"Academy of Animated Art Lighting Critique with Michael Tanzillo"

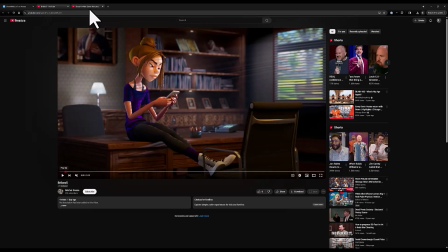0:00 Hello, everybody, and happy Monday. Let's take a look at the artwork that was made over the last few days.
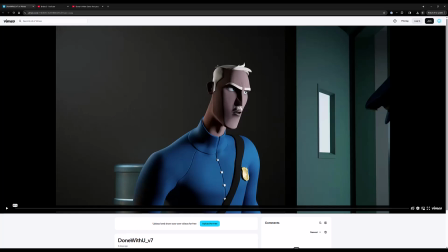0:04 We're going to start with the video content that was loaded online. I've also got all of the still and
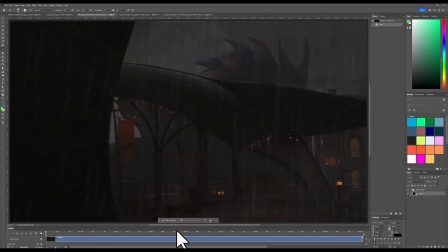0:11 other video content that was uploaded directly to Discord inside of Photoshop here.
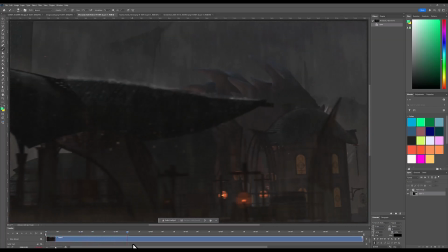0:16 As you may or may not know, you can actually upload movies into Photoshop. Took me a while to figure that one out, but there we go.
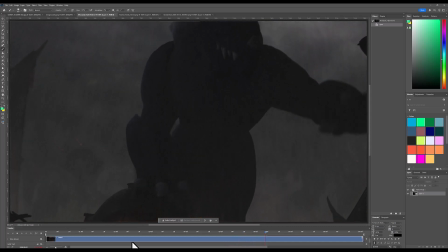0:22 So it's the buffering a little bit slow at first, but you can do that. So I want to start with the online ones, then we'll work on over into here.
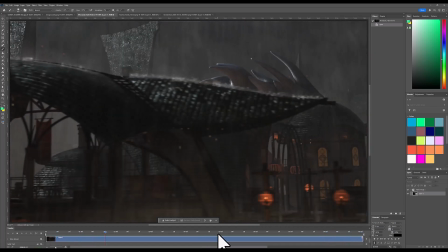0:31 So I just kind of want to play this. There we go. Okay, cool. Online.
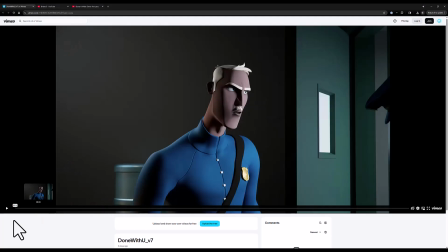0:36 All right, let's start with this one.
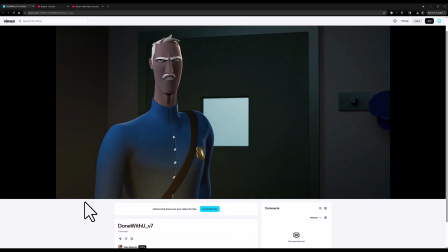0:37 So first step with this one was we really wanted to nail down the transition point between the two shots.
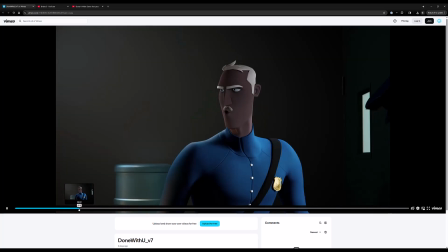0:45 So one of the things that happens, and the reason why I wanted to do this is this is
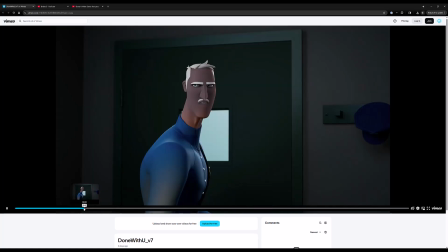0:51 the best simulation of what it's like to light on an animated film. It's like you are constantly like, okay, let's A/B last frame of this shot to the first frame of that shot.
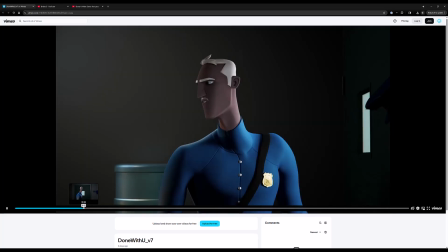1:01 We'll make sure that they match up, and getting those transition points right.
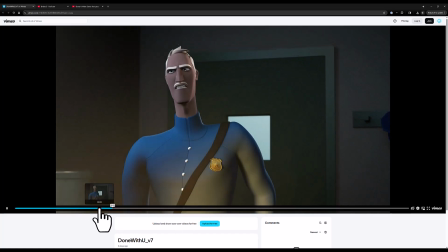1:05 Like they don't have to be perfect, but looking at things like the blue value of
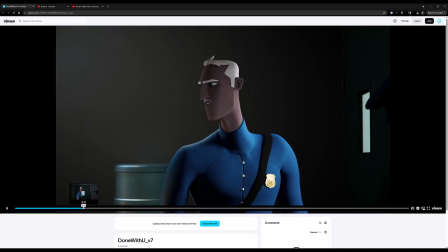1:11 the jacket to make sure that the saturation point is about right.
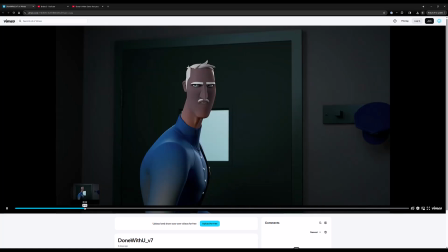1:15 Making sure that there isn't too much of a light pop in any one direction, that it plays together seamlessly.
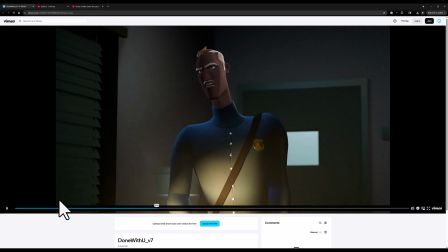1:22 Because the second that you break that continuity with your audience, things kind of go awry, and it just kind of like breaks the believability.
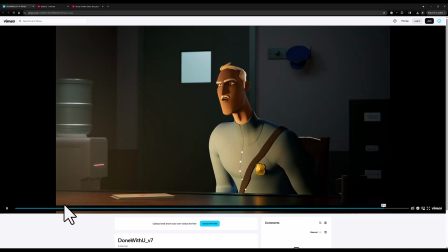1:33 I think that you've nailed down. I think you've got it close now.
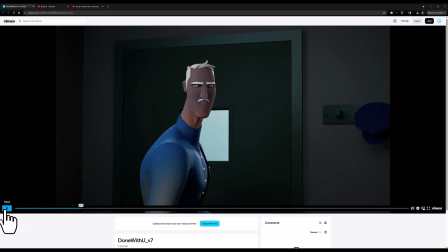1:36 I think that we're looking at shots that come together much more seamlessly now, and that's a really nice one.
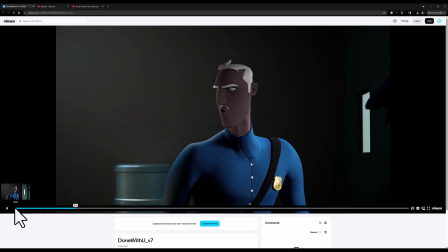1:42 I like the setup and staging of the second shot because he's like a little bit brighter. Then he hits a patch of darkness,
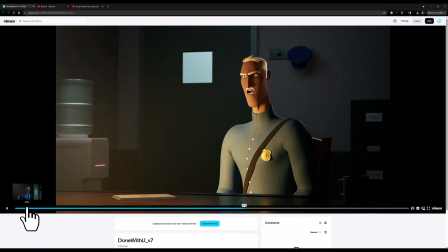1:49 and then he sits down into that light. A couple little things. One that I just am noticing now is he's got a pretty severe Adam's apple shadow there. I don't know if there's any way of
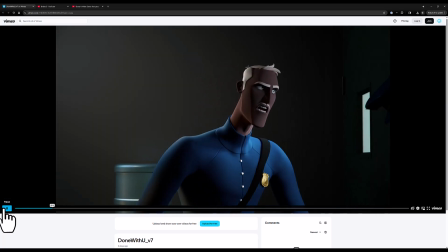2:04 reducing that, or I guess it's just the shape of the geometry.
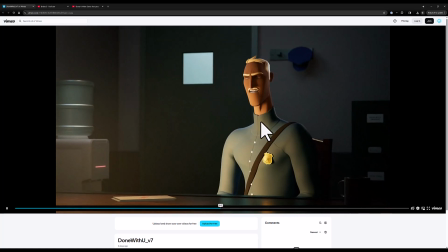2:08 It's just like it's like one of those, like, once I noticed it, it was just like there, like this kind of like, yeah, just kind of strong shadow on his neck.
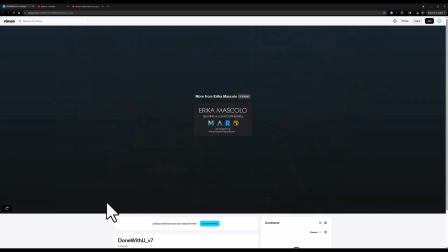2:16 But like I said, if that's just the way the geometry shape is, there's not much you can do. Maybe softening that shadow a little bit would help, but that would be about it.
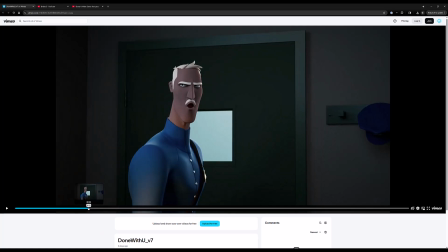2:23 Okay, but going back into this transition point, I think that we're close.
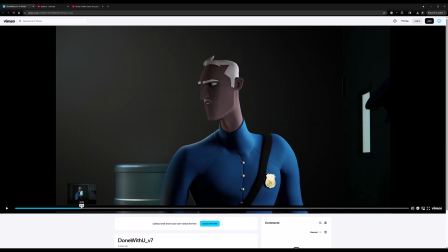2:29 I think that if you look at the amount of fill value on this side of his face in this shot,
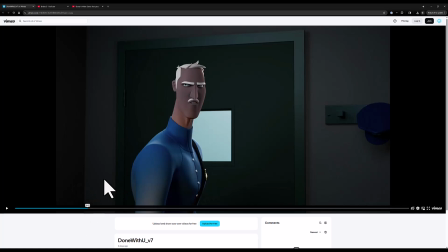2:36 it actually, and like look at the white of his hair. I think that if we go back to this,
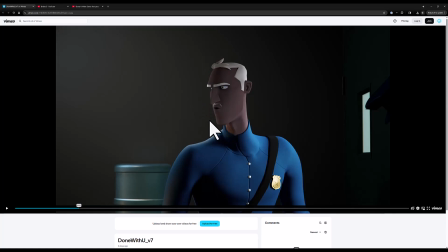2:43 I think you can push a little bit more rim light around him here to kind of match those two up. And I think it would actually help the lighting on the character here as well. So just getting a little bit, like obviously we've got this light here hitting him on this side, but like just a little bit of the interior light starting to creep onto his face there,
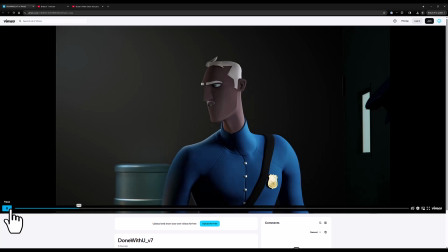2:59 I think would really, really work out well. As we step in here.
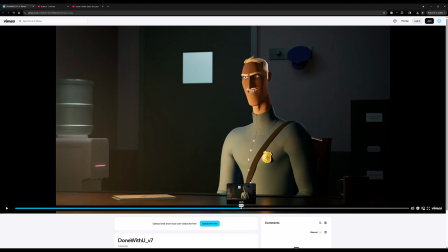3:06 Yeah, my only concern is that he does get a little bit flat in that dark range right here.
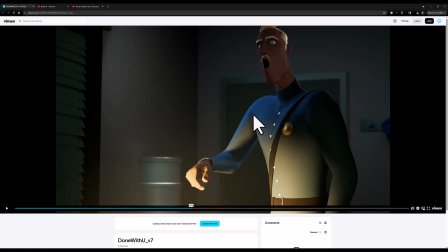3:13 So I'm wondering maybe if we could hint a little bounce light from this table, like as he gets closer to it, it kind of like comes up underneath him until, before he steps into the actual key light, just to get a little bit more shaping on him. And let me actually play with the audio. I'm not quite sure the line he's delivering there.
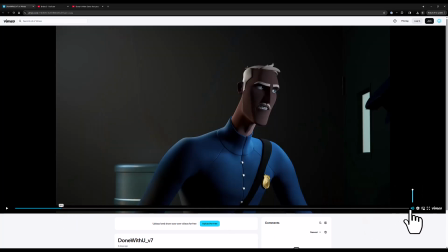3:31 Let's see.
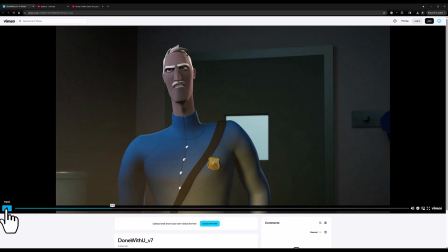3:36 Or there may not be audio.
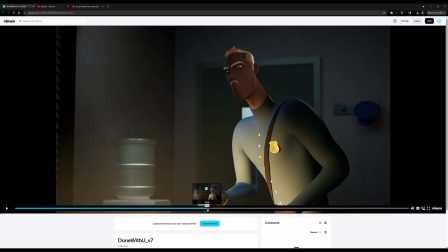3:37 But if he's delivering like a sinister line, that would actually play out well, because it's like he's entering this space of being a tough authoritarian.
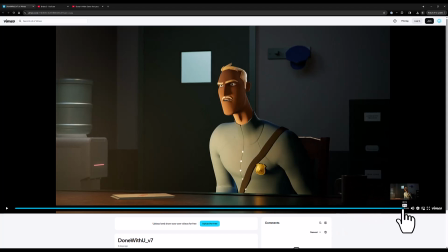3:45 Like he's got a tough face on right now, so I'm guessing he's delivering something serious.
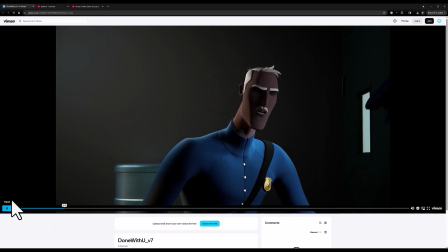3:50 So is that there? I'm trying to think if there's the big ones.
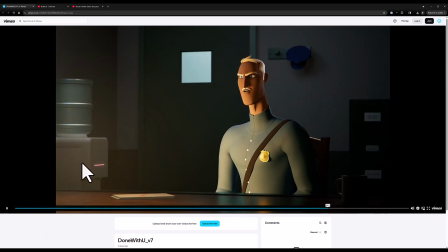4:00 Also, like, I don't know if the red light needs to be on here. This is kind of pulling my eye over to that side because there's a little bit of contrast there.